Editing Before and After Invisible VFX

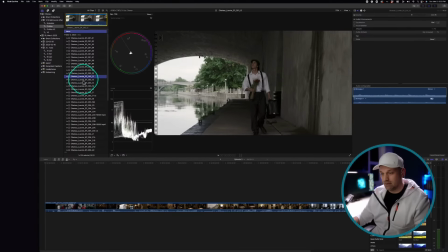[19:44]
episode 3, guy under bridge.
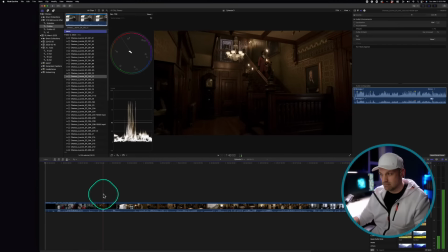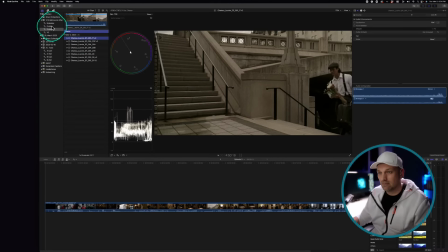[19:55]
Am I missing? Oh, that's right. There's that shot, episode 3.
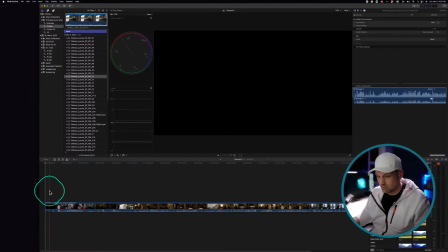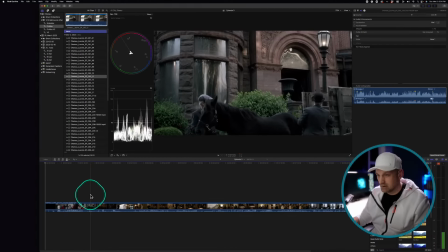[20:09]
That's a big shot.
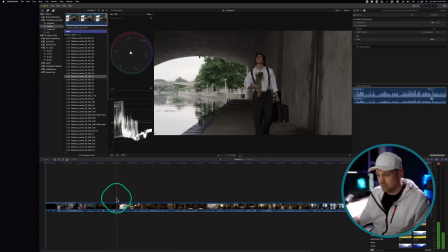[20:15]
There you go. Guy under bridge.
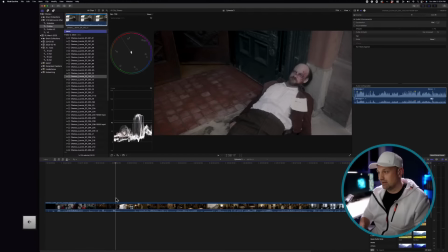[20:20]
Murder, mystery, love triangles. It's a nice little piece.
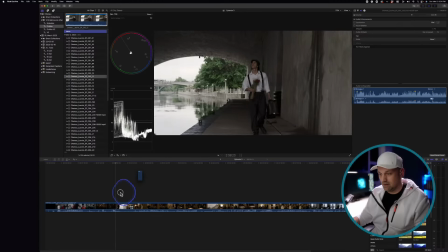[20:27]
Okay, ready? Okay, drop it in. Oops.
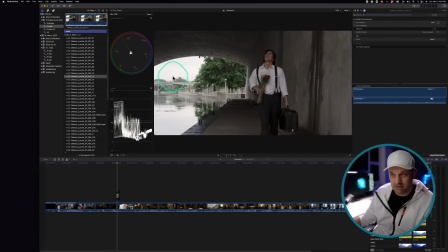[20:40]
And this one was just a simple remove the cars from the bridge because there were no cars going over the bridge at that time.
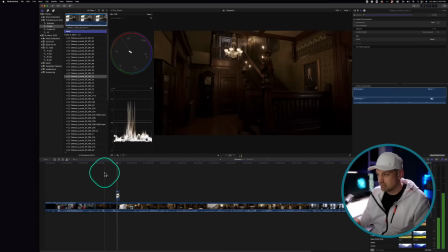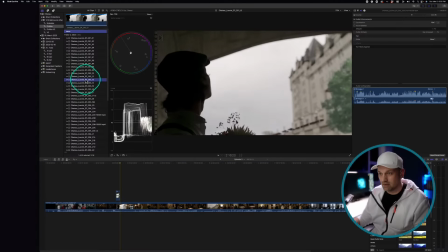[20:54]
Okay, here we go. Very next shot is exactly what I thought it would be.
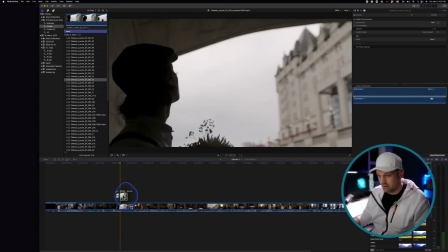[21:02]
Okay.
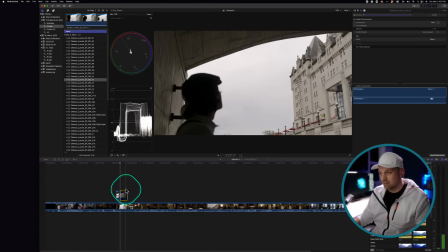[21:04]
So yeah, apparently these kind of modern day street signs, the one that's behind here,
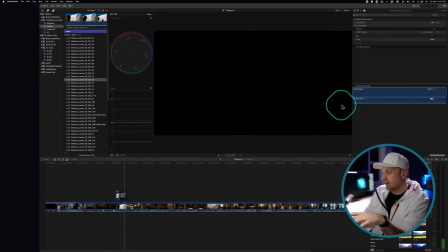[21:13]
these didn't exist. And also all this whole glass structure.
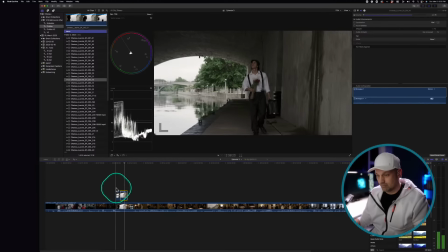[21:19]
So we had to figure out a way quickly to be able to get rid of that. Let me just prep this for those shots.
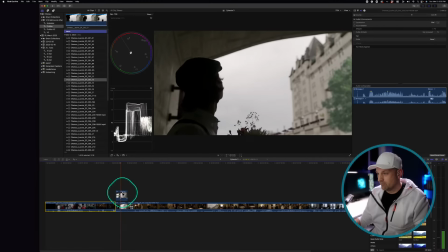So yeah, it's just about creating something that isn't drawing the attention of the viewer.
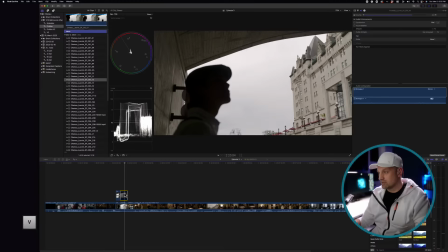[21:43]
And also the red canopies, apparently they didn't have those either. So just simple stuff. And the best part about invisible visual effects is that you won't see them.
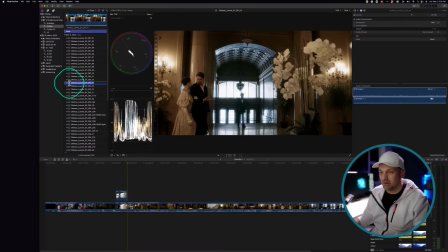[22:01]
In any show. So it's almost impossible to pick out. So yeah, back-to-back shots. Oops. Nope. Cancel that.
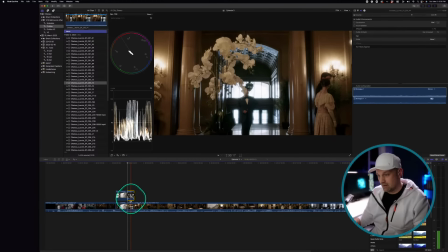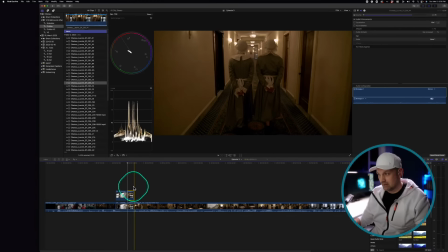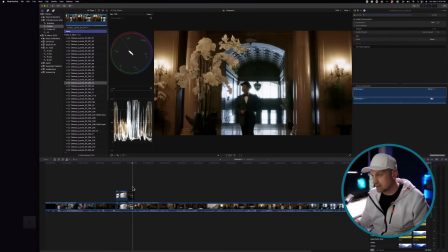[22:23]
So really simple things. And the director was actually very specific. He went through this like very intricately and picked out all those signs that needed to be replaced.
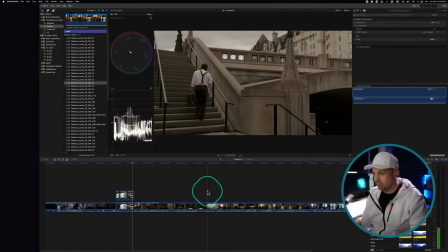[22:38]
Now we're gonna get to a part. Oh, here's a big one.
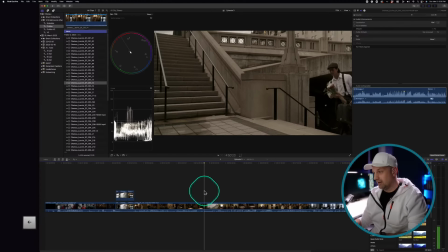[22:44]
But we're gonna get to a part where was the bane of the show in terms of difficulty,
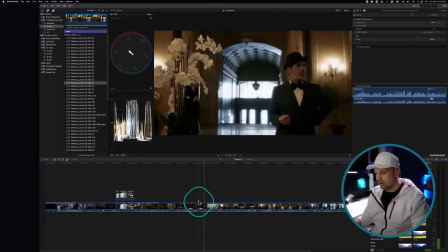[22:50]
and it includes this character right here. But we'll get to that when we get to that.
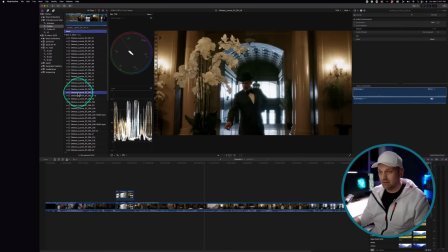[23:00]
No, not that shot. Not that. Already did that shot. There we go.
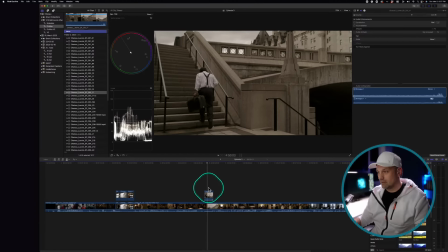[23:08]
Okay. Just getting all this stuff together.
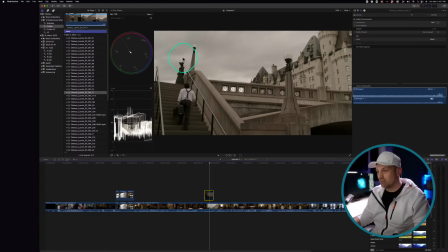[23:14]
So again, just trying to get rid of statues, stop signs, traffic lights, all those things that just didn't exist.
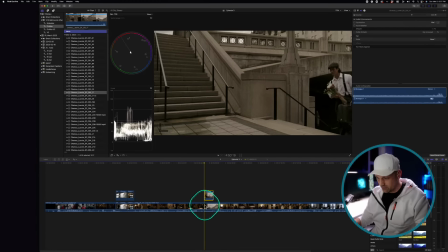[23:27]
And I just wanted to put together a reel of the before and after. Oops.
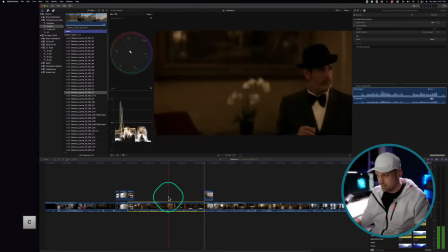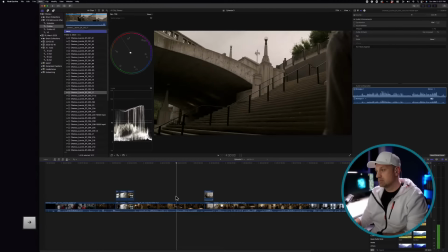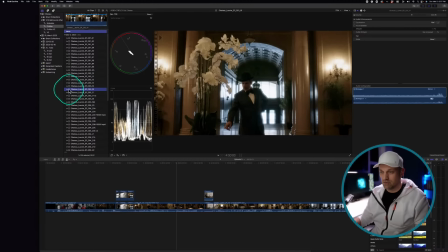[23:45]
Missed a shot.
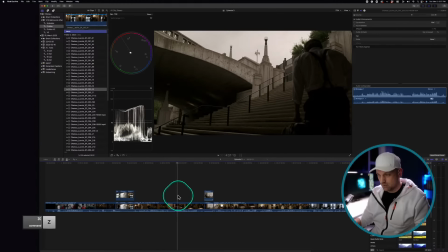[23:48]
Oops. Wrong one.